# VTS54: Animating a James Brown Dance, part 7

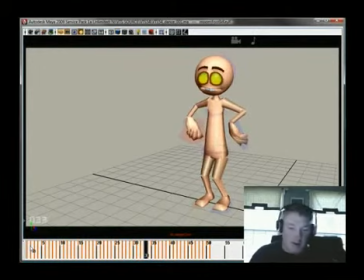[62:07]
And as he does his hip bounce, his hands do this little flap thing. I think that can maybe kind of come over a little bit more, so it reads a little bit more like a flap.
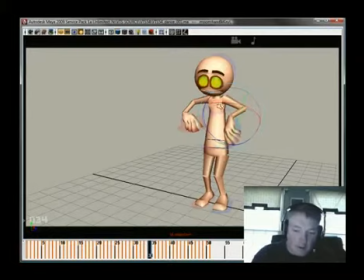[62:29]
And then it can kick a little bit more right there to make it read as a flap. And then he comes up, does his little shuffle, and a little serve the platter jump.
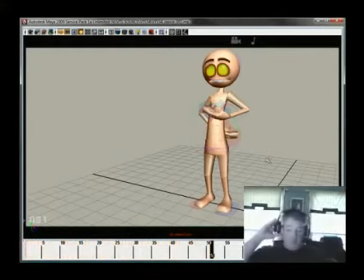[62:45]
Okay, so there you go. This is, after who knows how many months, I've lost track.
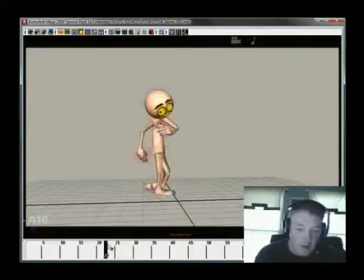[62:52]
This is the basic building blocks of how he's going to do his little deal here.
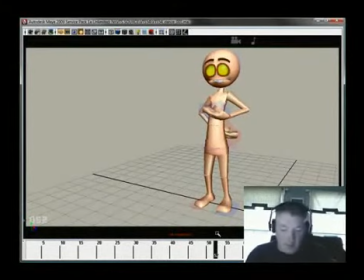[62:59]
Okay, again, 51 drawings is a lot for something like this, but you know, it's really complex. There's a lot of things going on in here.
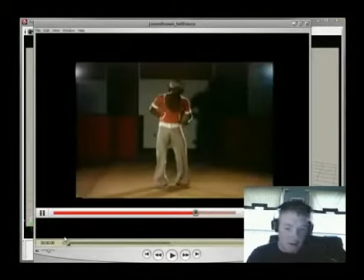[63:10]
I mean, I could just play this thing, and you'll get a really strong sense of
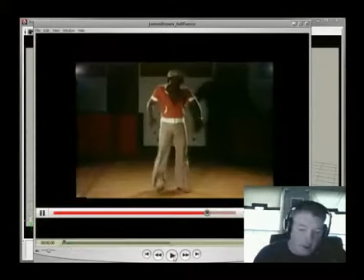[63:18]
the thing crashing is what you'll get a strong sense of.
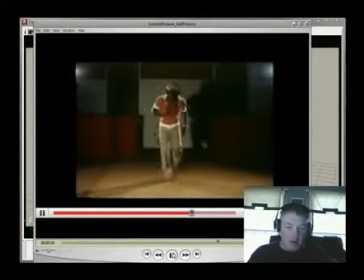[63:23]
But you know, there's just a lot of stuff going on here, and it's happening really fast.
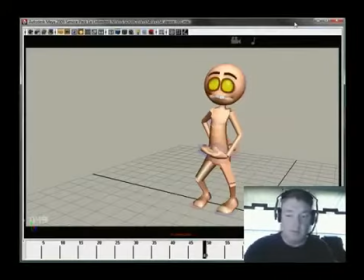[63:29]
So sometimes it's just what's required.
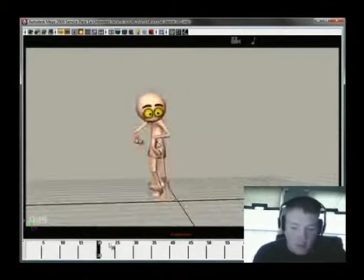[63:33]
You know, sometimes you just have to really push it and get in real deep on what you're trying to do, and you know, have some fun with it.
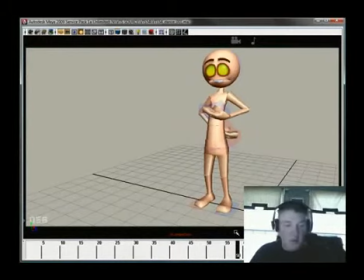[63:41]
So what we doing next month? Oh my gosh, we're not going to be blocking anymore. We're going to do timing, and we're going to start filling it in, and we're going to time it, and we're going to get it to linear next week, and you're going to see just what kind of payoff you get
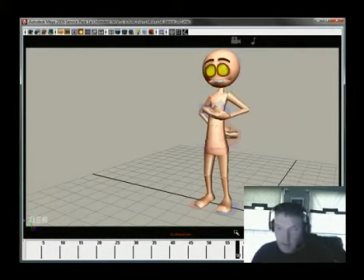[63:55]
by taking your time, going this deep into your blocking, going this deep into your building your drawings,
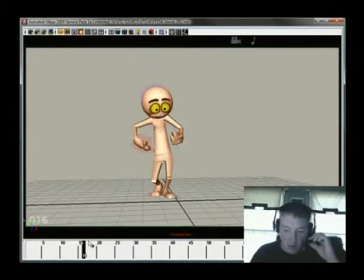[64:02]
because there's that stage with every animator where they struggle with, it looks like crap, it looks so good in my blocking, but now it just looks so bad. Why does it look so bad? It's because you didn't give the computer enough information to work with.
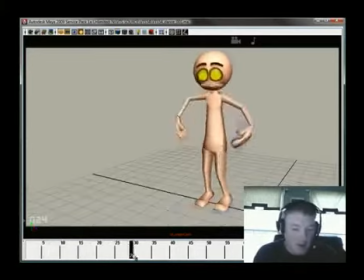[64:17]
In this instance, we gave the computer tons of information to work with. It will look okay-ish. It will still need polish, it will still need work, but it's going to get to the point where like, dang, that's pretty cool. So there you go, that's it for this month, and then we'll get you next time, okay?
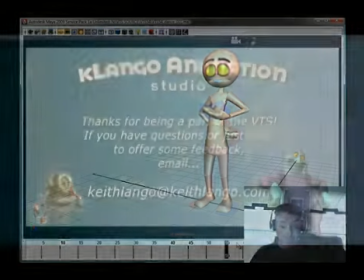[64:35] I feel nice, like sugar and spice.